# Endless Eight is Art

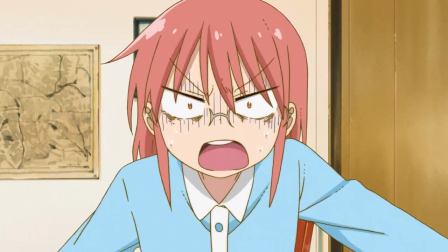[12:23]
If you remember my May Dragon video, I talked about how even within the same studio, I was experiencing a severe case of deja vu between their works,
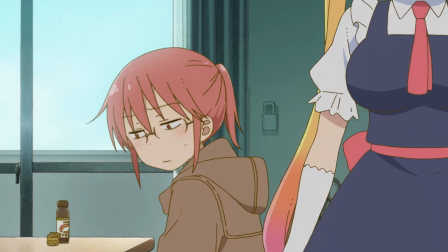[12:32]
seeing the same events over and over again through the eyes of somebody new each time.
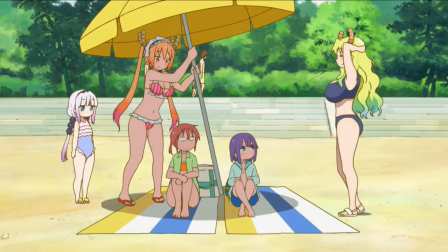[12:37]
Festivals, fireworks, shrine visits, amusement parks, high schools, beach episodes, that thing where people run to school with toast in their mouth because they're late.
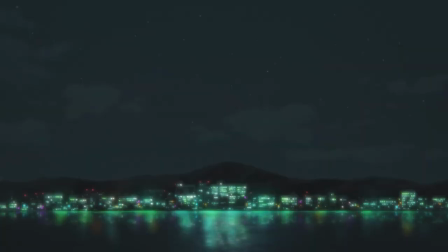[12:46]
One could argue that because of its nature,
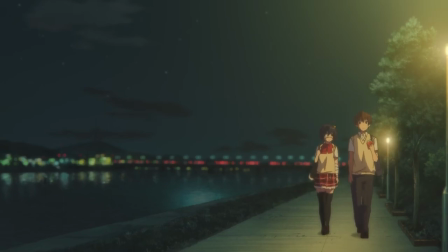[12:48]
slice of life is much more limited than a fictional setting when it comes to ideas. but I'd say they're not giving real life enough credit.
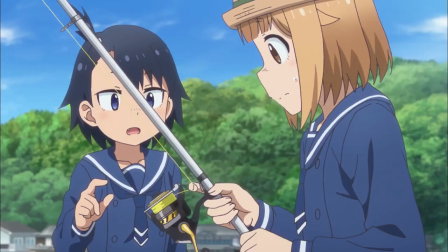[12:55]
I mean, do you think you could point me to the anime about a deep sea fisherman in his late 50s?
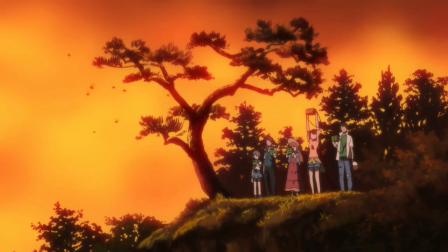[13:00]
How about the one about a group of college friends working a construction job? Or better yet, what about that one show where none of the characters are in high school?
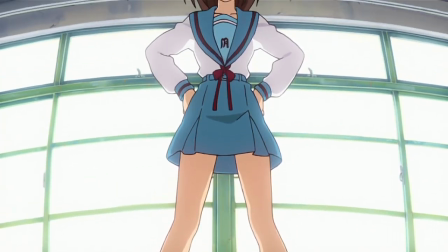[13:09]
This is where Haruhi comes in to put a big old mirror up in front of the genre.
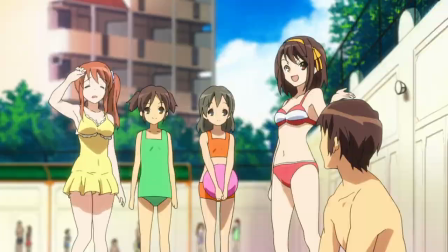[13:13]
Endless 8-1 floods the viewer's senses with 23 straight minutes of stereotypical slice-of-life summer activities.
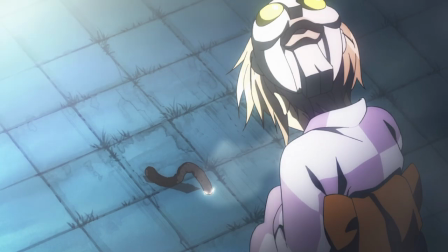[13:20]
And then it hits you with them all again seven times over as if to ask if this is what you really want.
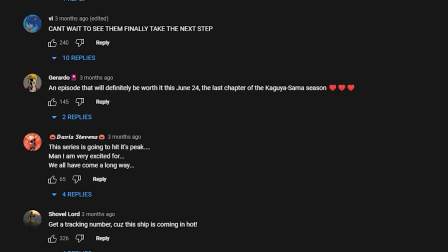[13:26]
In excess of the same successful tropes that never fail to get people excited whenever they're announced for their favorite franchise.
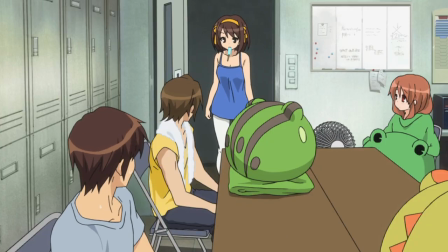[13:33]
All looping endlessly as the similarities between each cycle become more and more apparent.
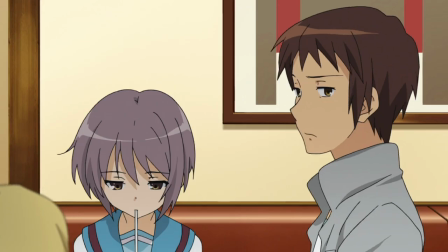[13:39]
The funny thing is I'm not even sure which side of the fence I stand on regarding this issue.
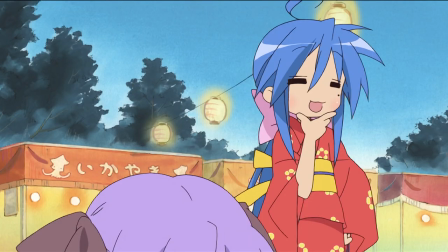[13:43]
I always get excited whenever I see a school festival arc or a summer activity episode approaching because, well, I think they're fun and nostalgic.
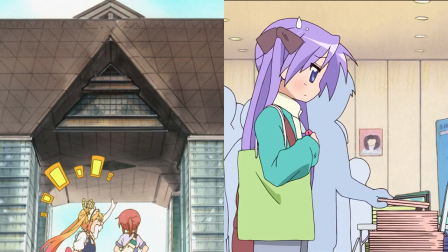[13:52]
But at the same time, I find myself comparing and contrasting examples of these events in every show I've seen with each other,
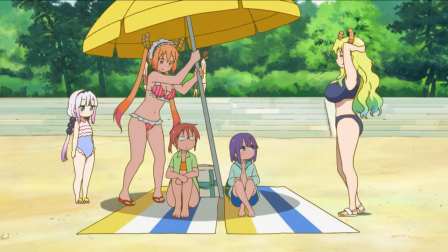[13:58]
which is about as exhausting and redundant as it sounds. Trust me, by the time you've seen your 30th Beach episode, you'll be wishing for your last.
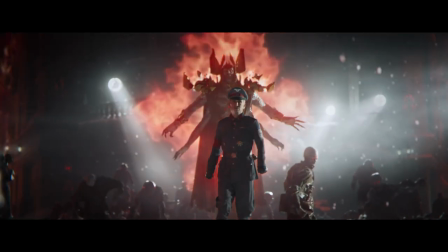[14:06]
It's an interpretation of Endless 8 that has given me a lot to think about. I wonder where the line should be for when you think you're getting too much of a good thing,
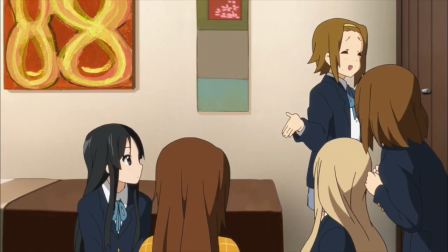[14:15]
or whether or not satisfying trends snuff out amazing new ideas before they're even conceived.
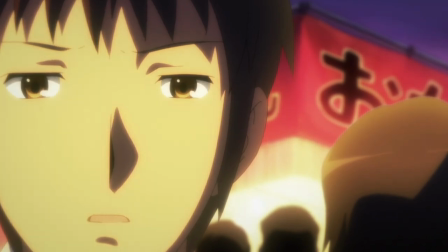[14:20]
And I think a story that gets your brain gears turning at this level is at least worth your time.
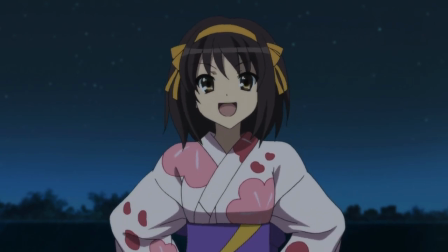[14:25]
For my final point, we're talking about something I bring up almost every time I've made a video about Haruhi.
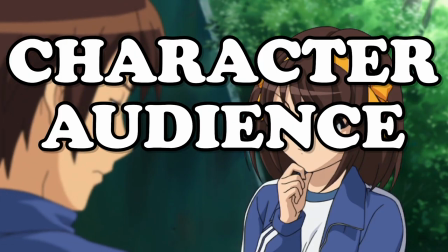[14:31]
The character-audience parallel.
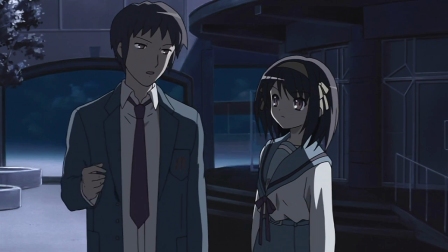[14:33]
Basically, I believe Haruhi is structured in a way to make you feel the same emotions its characters do at any given time, and I absolutely adore it for this.
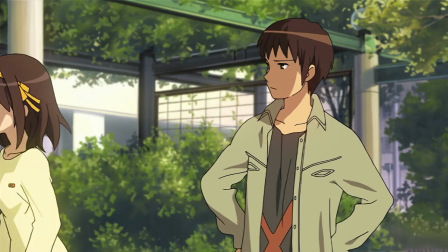[14:42]
There's the example of the first three episodes not including any real sci-fi stuff, just long-winded conversations.
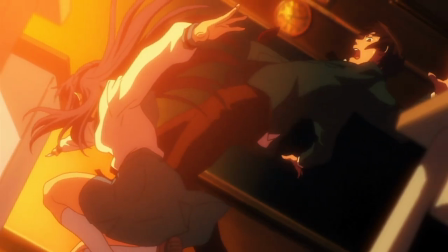[14:48]
So in episode 4, Asakura tries to kill Kiyon because she's bored just like the audience.
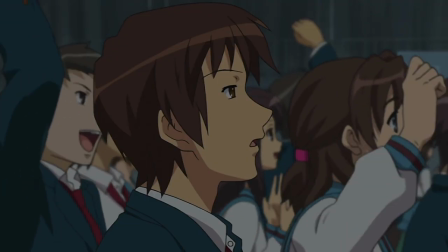[14:54]
There's the shock and awe that comes from watching Haruhi take the stage and live alive. There's Disappearance, my beloved.
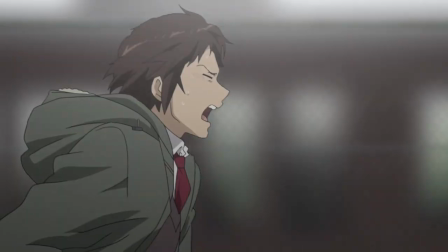[15:00]
Just the way they set up and execute every scene in that movie. You feel everything and it's wonderful.
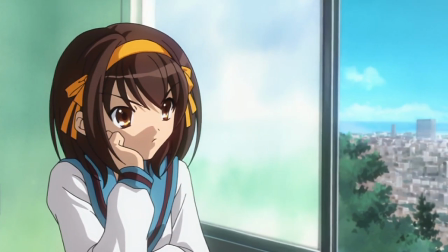[15:06]
Of course, it's not just a gimmick either. I think the parallels they attempt to draw make Kiyon's revelation and disappearance all the more euphoric,
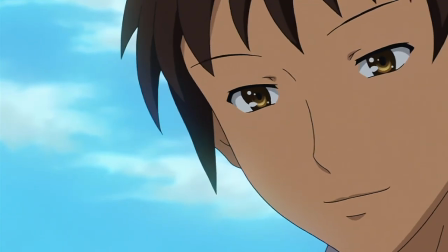[15:14]
putting the entire show into context and awakening a genuine appreciation for the work within the viewer.
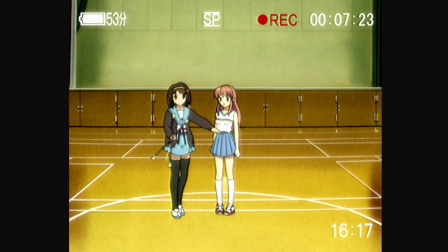[15:20]
Therefore, anything that contributes to this parallel is, in my opinion, worth respecting to an insane degree.
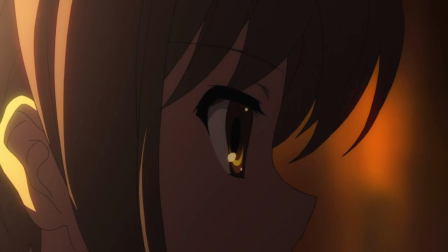[15:27]
It's a good thing that I think this, because no part of the show puts you in the character's shoes better than Endless 8.
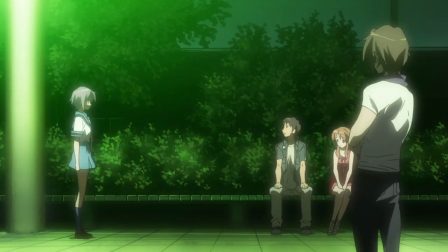[15:33]
Nagato is an easy example. She takes the brunt of the abuse in this arc by not being affected by the time loop's memory-wiping thing.
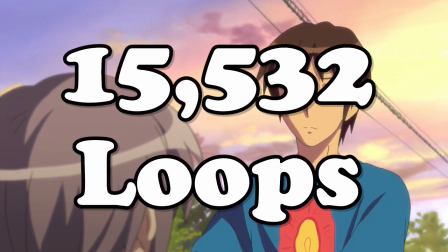[15:41]
So out of 15,532 loops, the equivalent of 595 years, she remembers all of them.
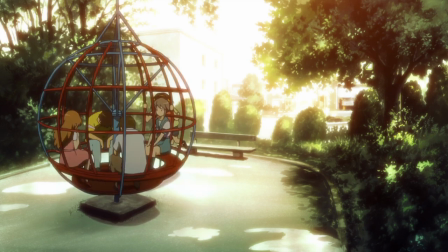[15:49]
The audience getting a shockingly small yet still uncomfortable taste of what she had to go through immediately brings them to her side,
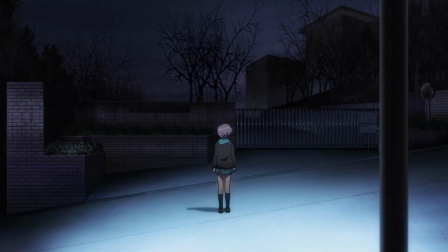[15:56]
justifying her irrational actions and disappearance the second they're introduced. I think it's an important thing to bring up since I've mentioned it twice now.
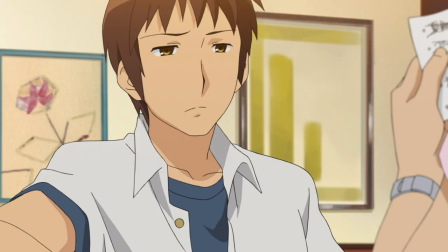[16:04]
Endless 8 is a very important prerequisite for disappearance.
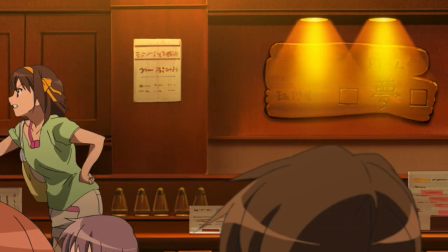[16:08]
So not only does it have all this cool stuff I've already been talking about, it's also integral to the story of the best part of the series,
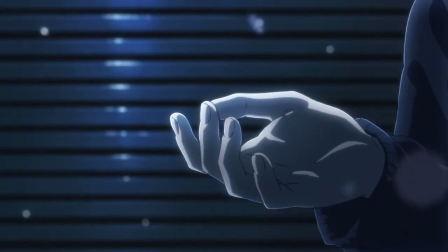[16:16]
and in my opinion, the greatest animated work ever put to screen. Feels kind of hard to hate it now, doesn't it?
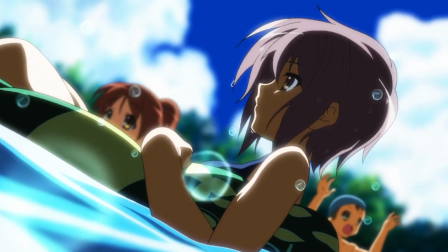[16:22]
But back to parallels. Sure, it puts you in Nagato's shoes, that's all well and good.